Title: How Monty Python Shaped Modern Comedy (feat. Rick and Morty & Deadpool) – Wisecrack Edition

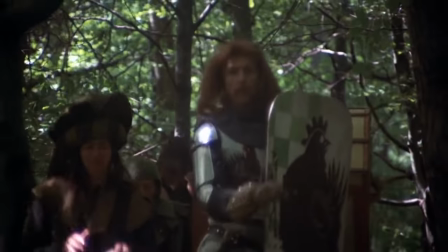Brake Sir Robin ran away, bravely ran away, away. I did her!
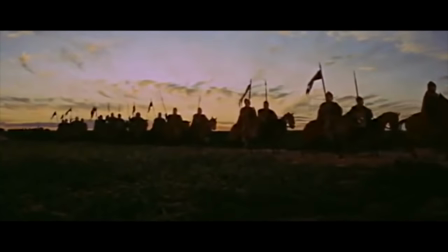Similarly, in the Arthurian legend, Arthur's arrival at Camelot is usually treated as an emotional high point in his story.
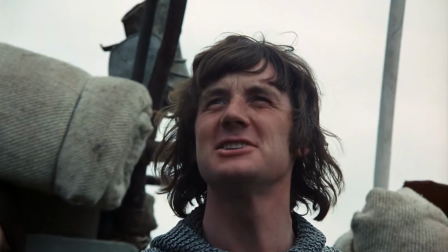Camelot, Camelot, Camelot.
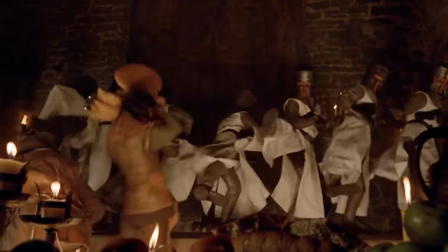Yet, Monty Python undercuts the seriousness of the moment, turning this hallmark event into a goofy musical number.
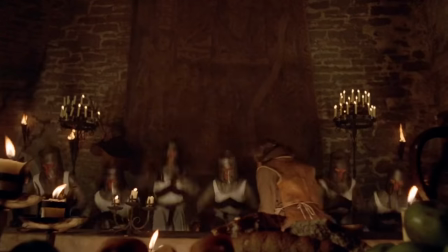We're nights at the round table, we dance when we're able. We do routines, we call the scenes, we put work impeccable.
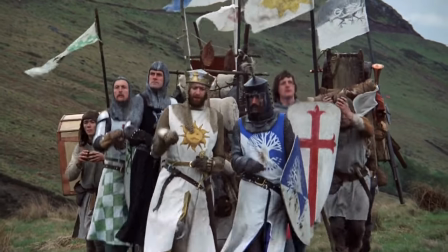We dine well here in Camelot, we eat ham and jam and spam a lot.
And then to top it off, Arthur decides not to even bother going to Camelot.
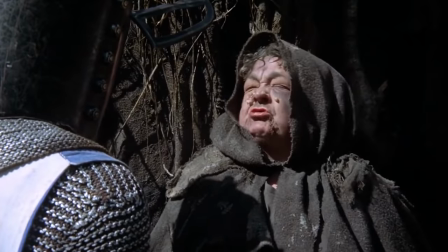On second thoughts, let's not go to Camelot. It is a silly place.
Each of our supposed great heroes are revealed to be far less than they claim.
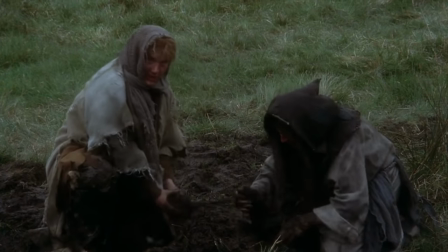The power-hungry Arthur demands that every peasant acknowledge him as their king.
Order, who does he think he is?
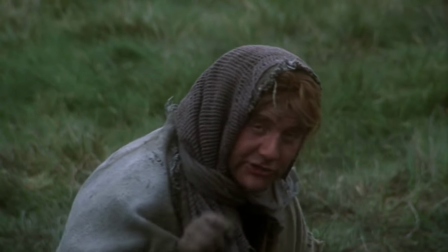I'm your king. Well, I didn't vote for you.
But if they dare question his rule, he immediately attacks them.
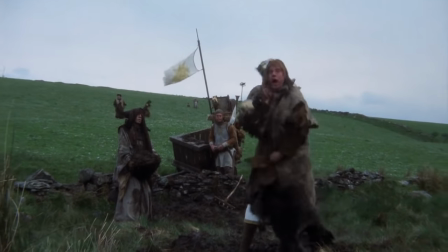Come and see the fire that's inherent in the system! Help! Help! I'm being repressed, bloody peasant!
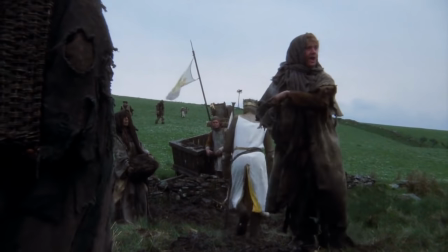Oh, what a giveaway. Did you hear that? Did you hear that, eh? That's what I'm on about.
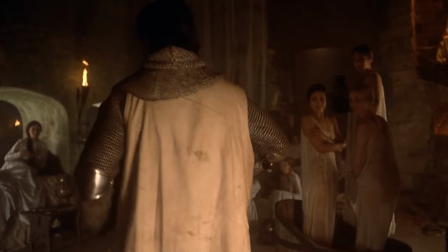Ser Galahad the Pure, the most faithful of knights, is seduced in less than four minutes by a company of 160 lonely women.
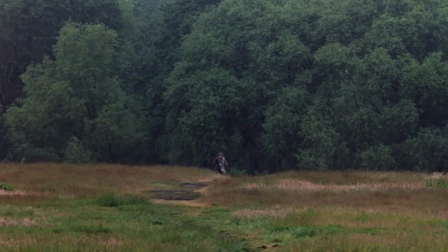And when Lancelot receives a note from a distressed maiden, he rushes to rescue her. But, in the process, murders dozens of unarmed people.
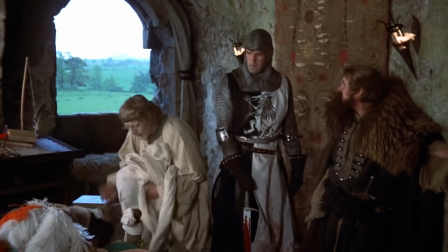Then, in the end, it turns out, there wasn't even a maiden to save in the first place.
Thing is, I thought your son was a lady.
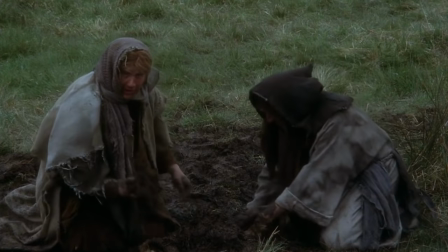I can understand that.
Monty Python uses post-modernism to illustrate how the stories people tell themselves enable some awful sh**.
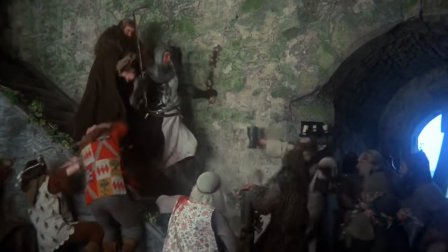Lancelot and Arthur's own metanarratives justifying their violent and oppressive acts.
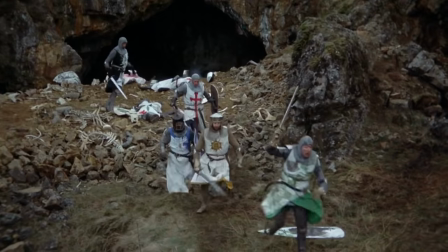The fact that these metanarratives aren't even true to begin with is just the icing on the cake, as our nightly heroes are revealed to be cowards, hypocrites, and violent sociopaths.
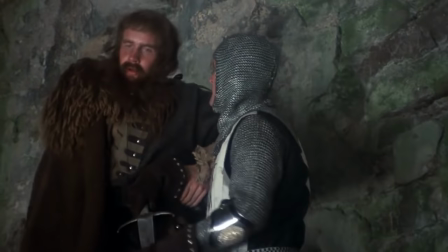You see what I mean? I just get carried away. I'm really most awfully sorry. Sorry! Sorry everyone!
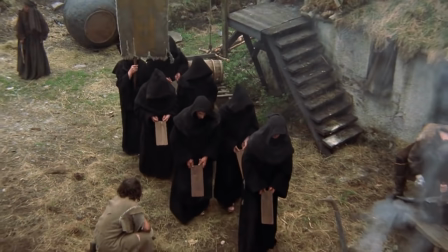Even God is put into doubt. Per the Christianity metanarrative, God is good and all-powerful and has a plan for humanity.
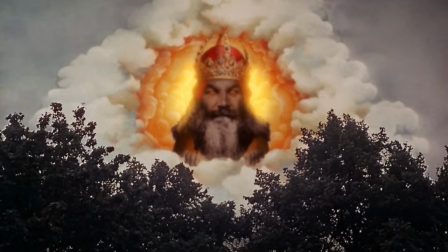Yet, in Monty Python and the Holy Grail, God isn't great and kind at all.
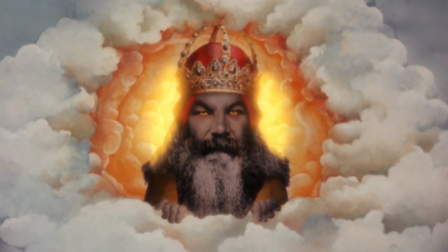He's just a cranky dick who's really crappily animated.
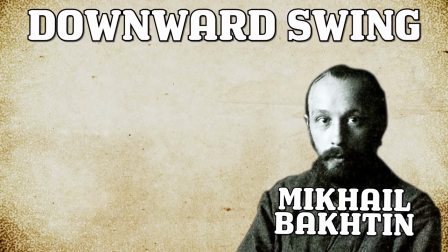Philosopher Mikhail Bakhtin defined this as the downward swing, which I swear isn't a baseball term. Per Bakhtin, most stories are upward swings in that they elevate a story to a symbolic state and make them universal.
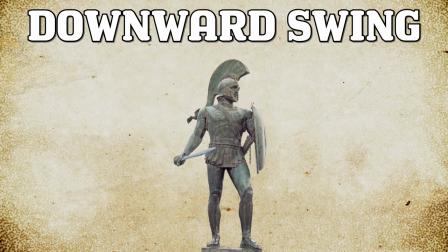On the contrary, in a downward swing, the classical story becomes so distorted and grotesque that you don't even know whether to scream, cry, or laugh.
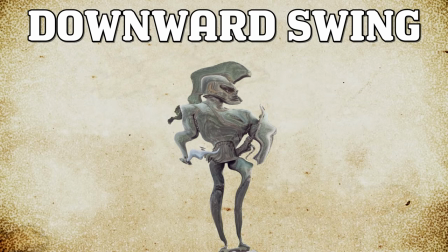And it's not just the story that becomes distorted, but also we, the readers and viewers, ourselves.
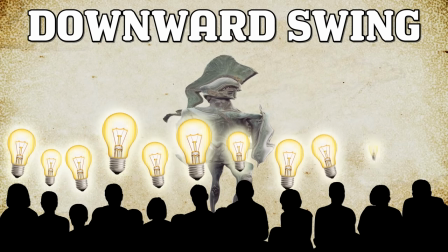Every lesson we learned through the metanarrative is now cast into doubt right alongside it.
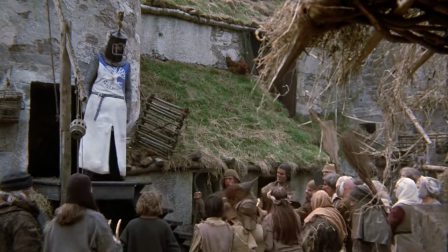Take one of the most famous scenes in the Holy Grail, the Witch Trial.
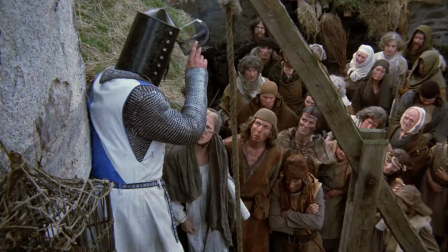Sir Bedivere the Wise puts a poor woman through a foolproof logic test in order to determine if she's a witch.
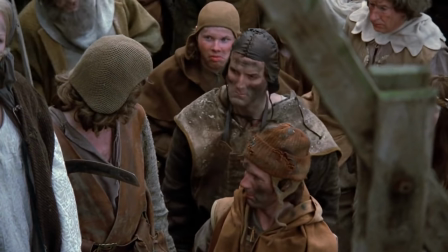Per Bedivere, witches burn at the stake just like wood, and wood floats on water just like a duck.
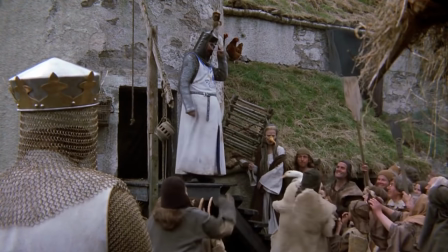So if the woman is a witch, she will weigh the same as a duck.
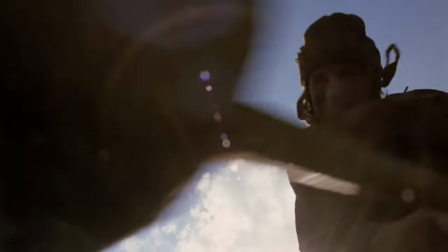Monty Python here takes formal logic and distorts it into a grotesque version of itself, in effect casting doubt on our own fundamental faith in logic.
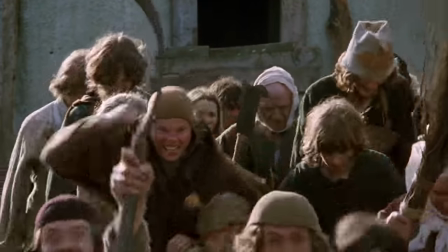If classical logic can be distorted into justifying a woman's death, then how can it be truly trusted at all?
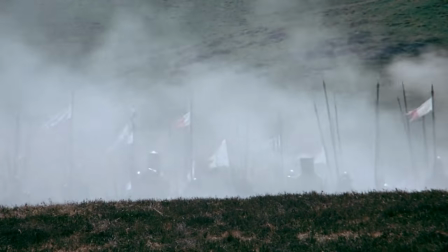By the end of the Holy Grail, this distortion extends to the very film itself.
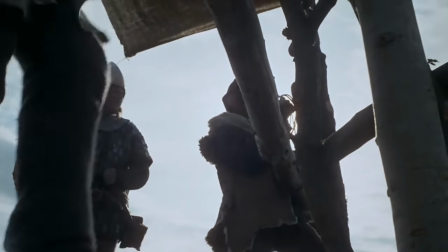As Arthur prepares for an epic battle with the French at Castle Argue, modern-day police suddenly arrive and arrest the king for murder.
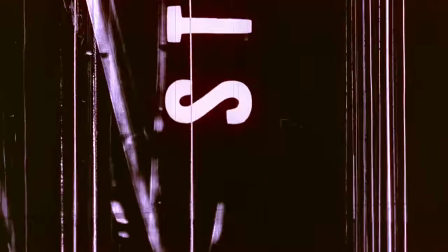The police then push and cover the camera lens, breaking the fourth wall, making the audience cognizant of the fact they're watching a movie.
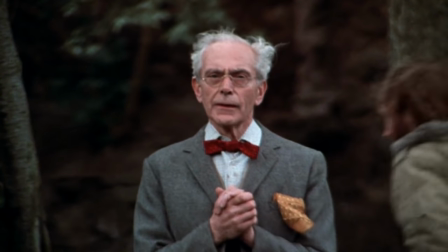The Holy Grail constantly pokes fun at itself for being a movie.
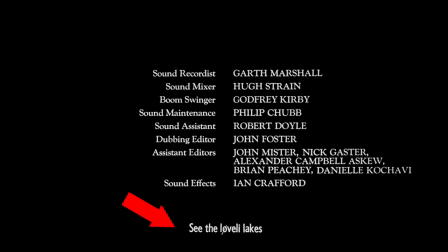For instance, the film's title credits are undermined when Swedish subtitles suddenly appear, promoting the country as a terrific vacation spot.
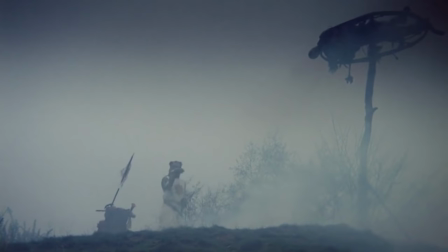The credit format to completely change. Throughout the film, Arthur uses coconuts instead of a horse, due to the film's tight budget.
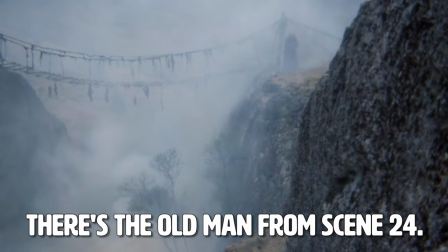And later, Arthur even refers to one character as, There's the old man from scene 24. And just to hammer the point home, the knights defeat the legendary Black Beast of Arg,
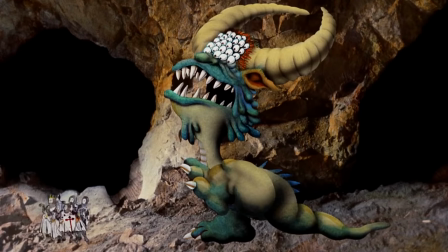not through any battle or test of wills, but because the animator that designed the creature has a heart attack.